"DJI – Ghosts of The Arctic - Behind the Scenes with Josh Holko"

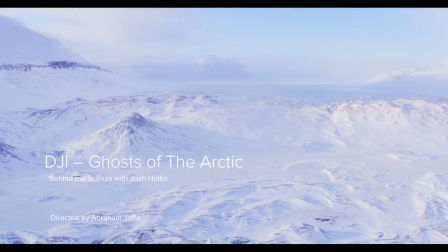0:02 This is Abraham Joff, Director and DP, and I'm taking you through some of the images we recently captured with our drones in Svalbard in the High Arctic.
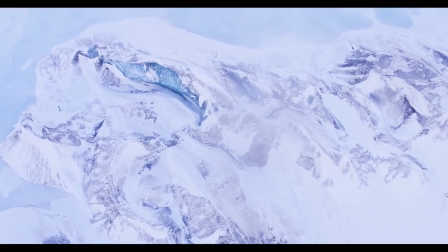0:11 What you're looking at here is a frozen world filmed in January, part of winter, where temperatures were getting down to minus 29 degrees Celsius.
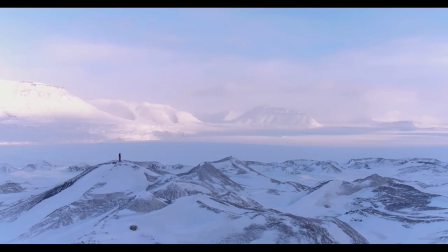0:22 We were here to capture the photographer you can see here on the ridgeline, Joshua Holko, and this magnificent landscape is so desolate.
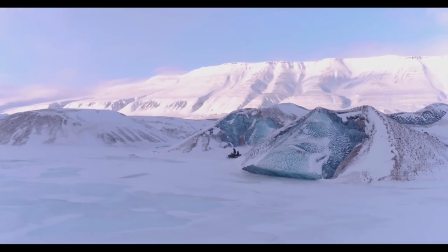0:30 There's not a piece of human evidence except for our snowmobiles, and obviously drones was the ultimate way to capture such a landscape.
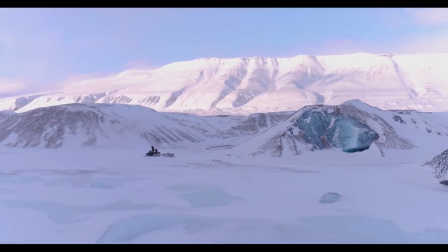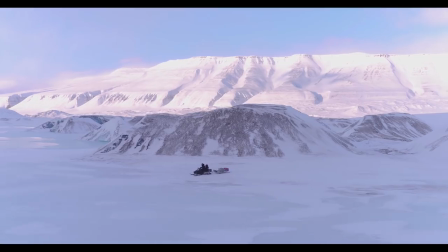0:43 It really was one of those locations where you just can't stop flying, and we did very well.
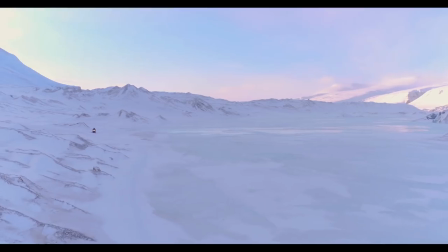0:49 The temperatures were down to minus 29 degrees Celsius, and with the help of hand warmers which we wrapped around the batteries, we were able to keep our batteries warm, we kept them within our jackets,
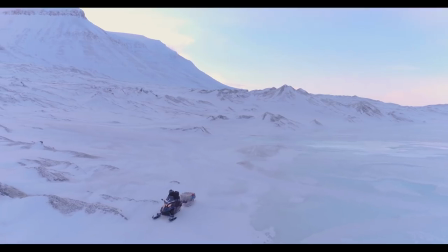0:58 on our bodies, and we were spending up to 14 hours a day out in this landscape in very, very, very cold conditions, but we were still able to fly.
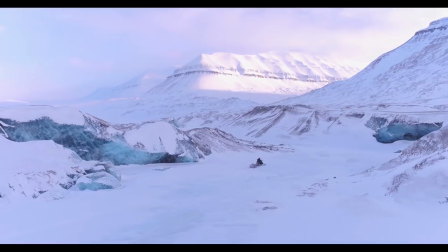1:08 I like these really subtle moves where the drone is just sort of really wrapping around, nothing too aggressive and just, you know, let the landscape speak for itself.
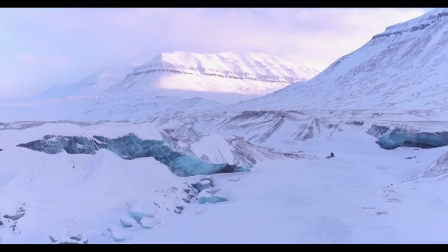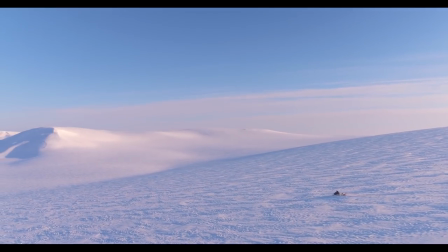1:21 And now here I love that Josh is so small in the frame, he's just careering down the top of this glacier on our way out to look for polar
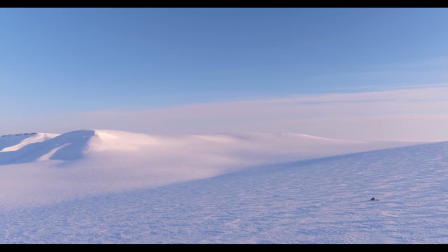1:28 bears and I think this shot really demonstrates the vastness of this landscape. And here we are flying above a frozen sea.
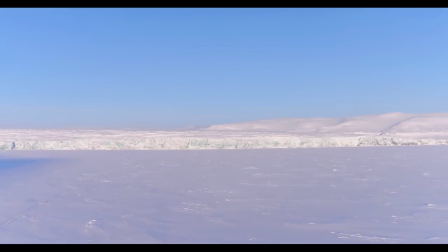1:37 The bottom of the ground here is actually frozen water and what you have in the background is an enormous
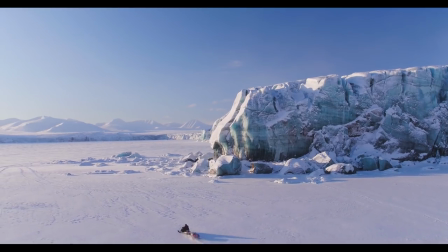1:43 glacier which we got up closer to and just got some beautiful shots here in the afternoon.
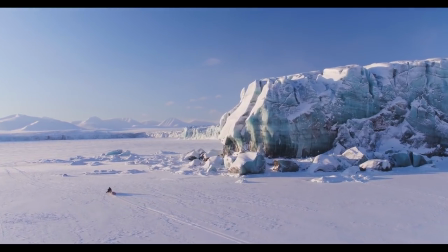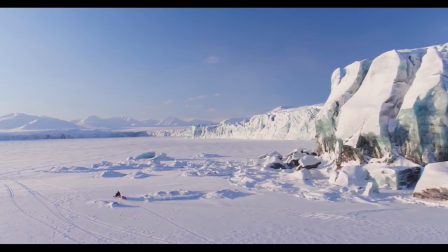1:57 All that blue that's popping out of the glacier is really evident with that with that golden light.
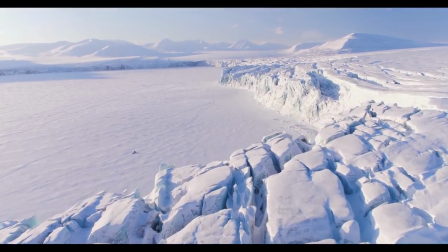2:03 I love this shot here where we see the deep crevasses in the top of the glacier and we're just booming over the top to reveal Josh on his snowmobile riding along the frozen sea.
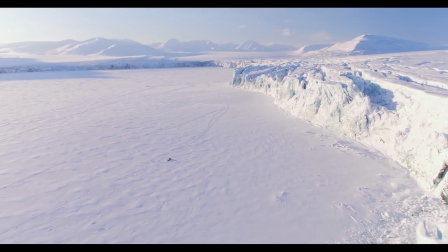2:13 It's just, you know, it speaks for itself. It's a pretty, pretty dramatic landscape.
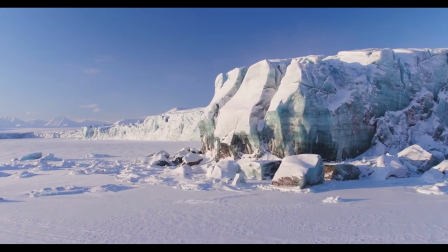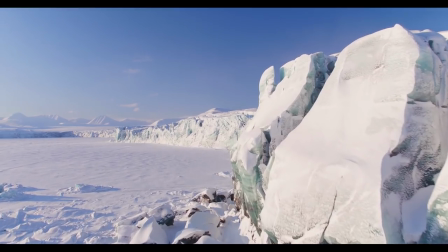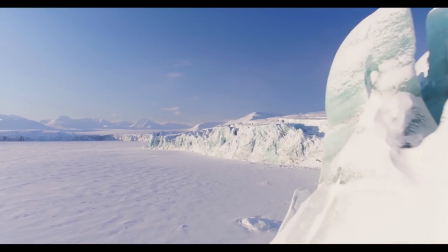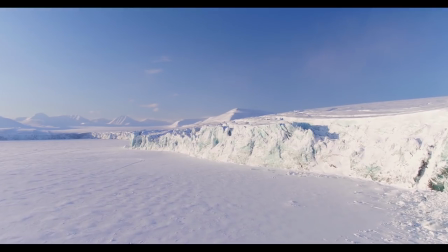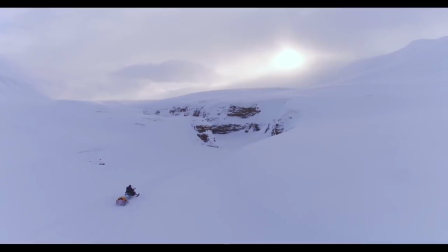2:37 Now here's some beautiful afternoon light. The sun, just a little orb popping through those clouds as Josh is sort of exploring this little ravine here.
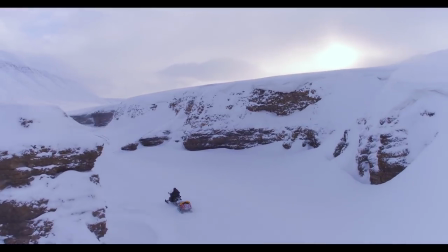2:47 Flying along, I can see the drone at this point and as I went around the bend I'm actually losing line of sight but I was able to keep the drone in the middle of the ravine and keep the shot going.
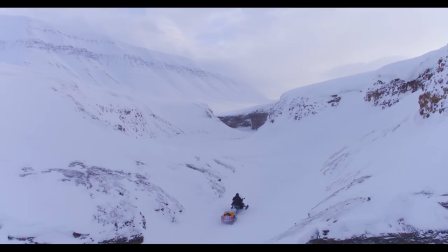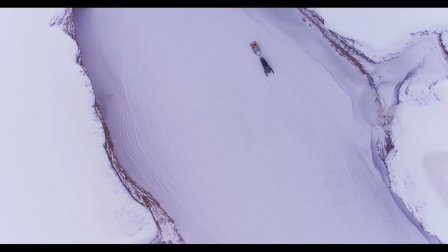3:03 It's always nice to get variety in your shots.
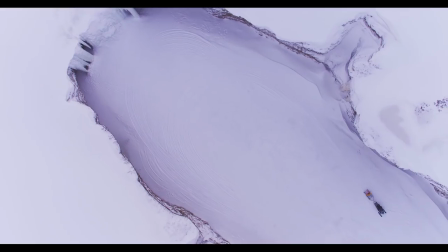3:05 You can cut multiple drone shots together if you have variety of angle and composition so I think it's very important not just to get the big dramatic wides but also to to think differently,
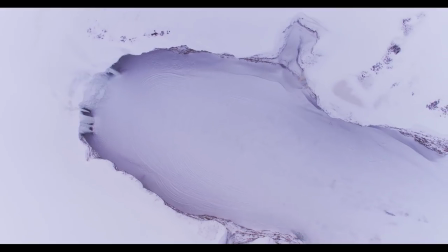3:13 give yourself options and you'll really be rewarded when it comes to the edit.